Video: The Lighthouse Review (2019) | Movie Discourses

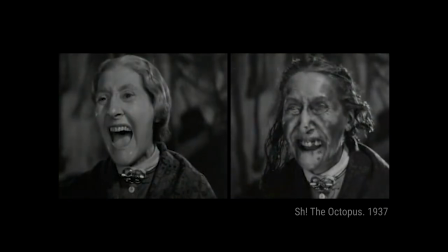257s
And for example, the red tones have been stripped out of the film, giving the skin this dark, weathered quality to it.
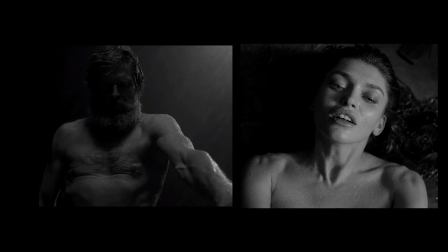264s
But at certain intervals, we can see that the filters have actually been switched up in order to alter the mood and the meaning. And for example, the mermaid skin is this radiant white. So the traditional techniques and the use of filtering was really well done in this film, I think, and adds so much weight to the atmosphere and the mood.
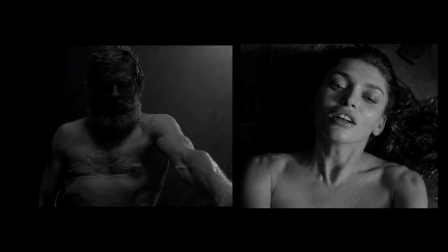283s
I also love the use of light and contrast, which in many ways nods to the expressionist films of the 1920s,
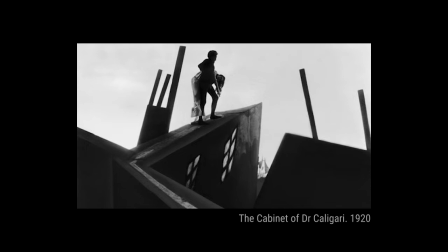290s
such as The Cabinet of Dr. Caligari and Nosferatu, which brilliantly crafted horror and foreshadowing through shadows and highlights.
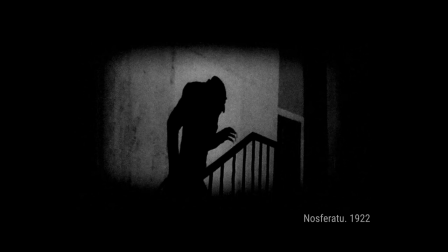299s
And I'm sure that we're all familiar with Nosferatu's creeping shadow on the wall, as it's among the most enduring cinematic images of this period. And while I'm loath to call The Lighthouse a horror film,
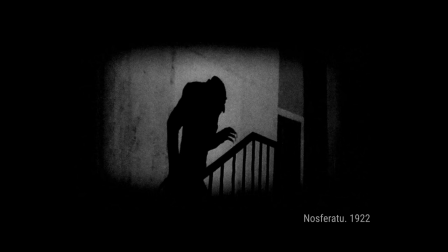312s
I think it certainly adopted some of the mise en scene from this movement and this particular genre in some places. Beyond this, and a very final point on the filming,
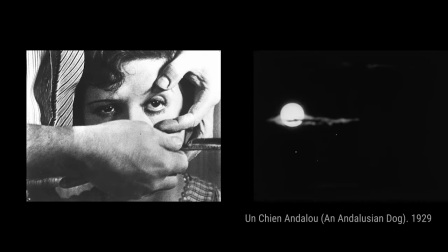323s
I think The Lighthouse inches beyond the 19th century and early horror films to dwell firmly in the Freudian, dreamscape-inspired films of the Surrealist movement. And the Surrealists, of course, relied heavily on montage, collage, and psychoanalytic metaphors to a massive degree.
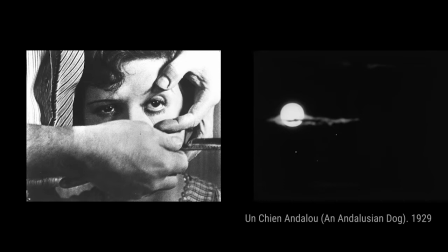341s
And a popular example would be Luis Buñuel's film, The Andalusian Dog, from 1929. And this makes metaphorical transitions between analogous shapes. And there's a famous sequence of a woman's eyeball getting sliced by a razor,
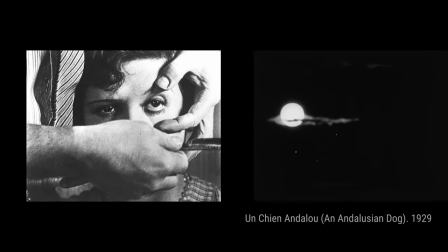358s
which promptly transitions to an image of a sliver of cloud cutting across a full moon. And this sort of visual metaphoring is exactly the sort of territory that The Lighthouse dwells in, such as the rather tense
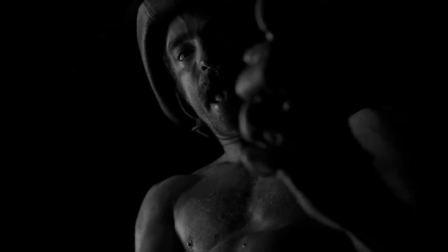373s
masturbation sequence, where Winslow's desperate bashing is interspersed by thrusting phallic symbols,
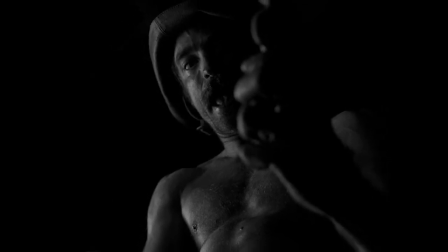381s
such as tentacles, nautical instruments, and lighthouse mechanisms. Not to mention the shot of the lighthouse flipping 180 degrees to sort of symbolise an erection.
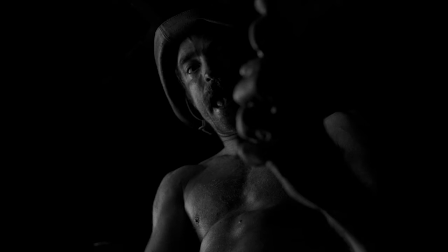395s
And so I think the use of symbolism in these reprieves offers a very obvious yet very well executed visual clarity to what's going on, or at least what's being felt by our characters.
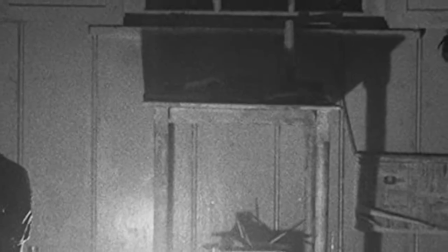407s
So while I could go on about the style of this film, because I love the cinematography and every frame of it is just brilliant in my opinion,
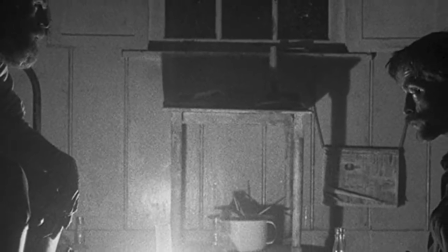416s
I want to move on and discuss the characters and the story now,
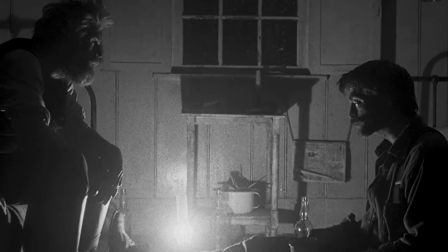420s
because, as I mentioned earlier, The Lighthouse could very much be considered a pair of character studies more than anything else,
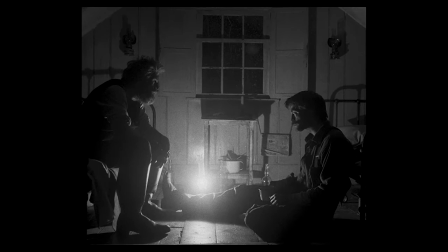428s
as most of the events hinge around and most of the story emerges out of this tumultuous relationship between Wake, the old guy, and Winslow, the young guy.
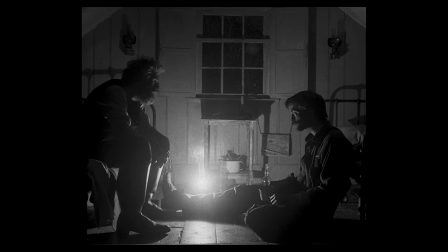440s
Now, I've mentioned the idea of the odd couple dynamic in the past, and this is a narrative device that's often used in theatre,
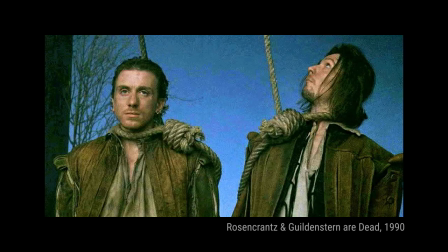448s
film, and various media to craft comedy, dilemma, and personality out of a pair of characters in certain situations. And it's generally based on two very different, often polarised characters that are thrown together by some circumstance that they have to navigate through.
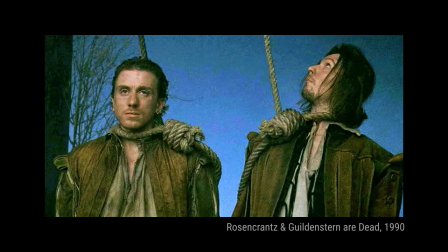469s
Great examples of this in theatre are Samuel Beckett's play, Waiting for Godot, and Tom Stoppard's play, Rosencrantz and Guildenstern are Dead, because much like The Lighthouse, these two plays use the contrariness of the two central figures to
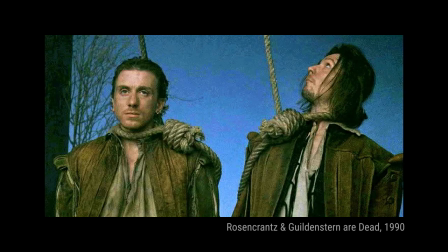486s
elicit both comedy and more thought-provoking ideas through dialogue. And it's no accident that all three have since been incessantly analysed and deconstructed along Freudian,
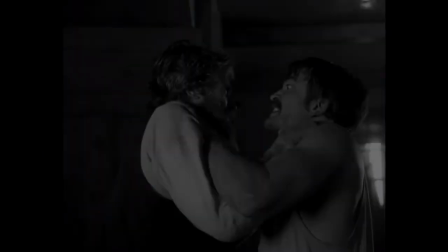498s
Jungian, and existentialist lines.